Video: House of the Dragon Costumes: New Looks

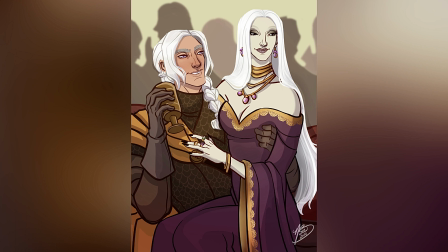[16:14]
As one of my viewers, Vanessa, said to me on Twitter, My Saria is described as having skin pale as milk, so since the actor isn't fair, they've gone with a white costume to tie in with her nickname,
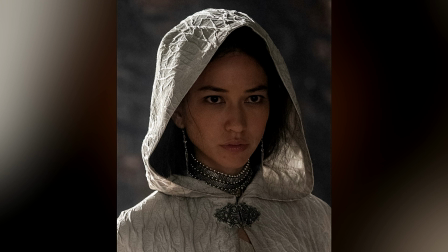[16:27]
Misery the White Worm. One thing that I want to debunk that I saw some chatter online is that the pattern of her cape is a spider web.
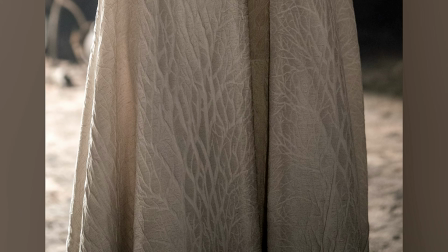[16:35]
I can see how viewers might jump to that conclusion because Varys, also called the spider, was the master of whisperers under King Robert Baratheon. But if you zoom in closely, you will see that it's tree branches and that her undergown has leaves.
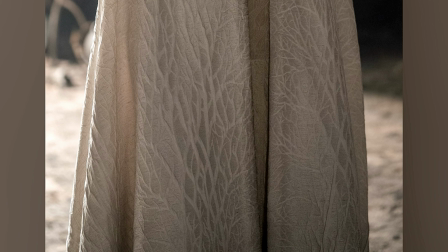[16:51]
Perhaps it's an homage to her home of leaves, where, according to the World of Ice and Fire, the sunny island is fertile with palm and fruit trees. As to the beautiful cloak fabric, I don't know where it's from, although I know that many cosplayers will be itching to source it out.
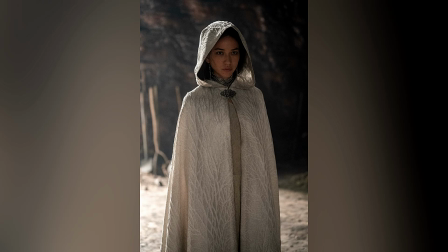[17:08]
According to Joel and Sons Fabrics, who provided many of the fabrics for the show, They said based upon the drape, it appears to be a brocade fabric, possibly with some cotton content, but it's not from them.
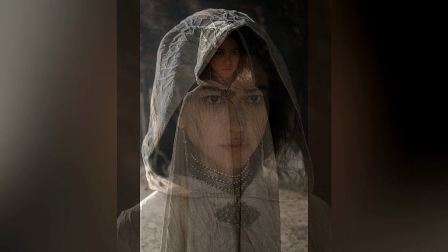[17:20]
The fancy clasp is silver to tie in with her shoulder duster, silver earrings, and choker.
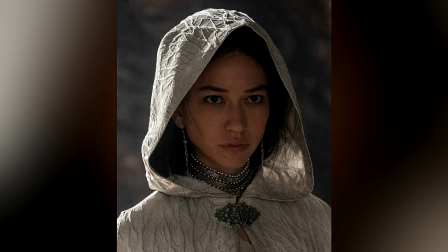[17:26]
I will add that this also ties into Damon, who also wears silver. Overall, I was really happy with the costumes.
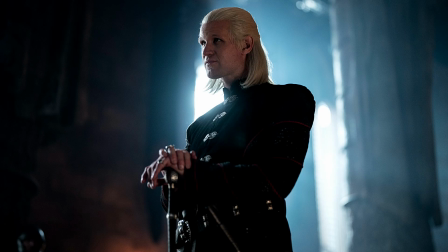[17:35]
In the next few weeks, I'm planning a live stream with my fellow Queen Tatiana Melendez,
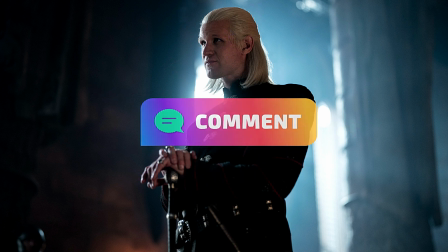[17:40]
Alicia Kingston, and Tony Teflon, I'll give you a heads up about the date and time. But in the meantime, if you haven't seen any of my other House of the Dragon videos, check out my House of the Dragon teaser reaction video.
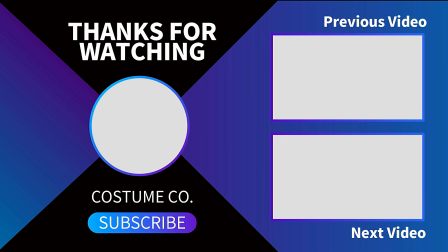[17:53]
Thank you for spending time with me, I'll see you in the next video.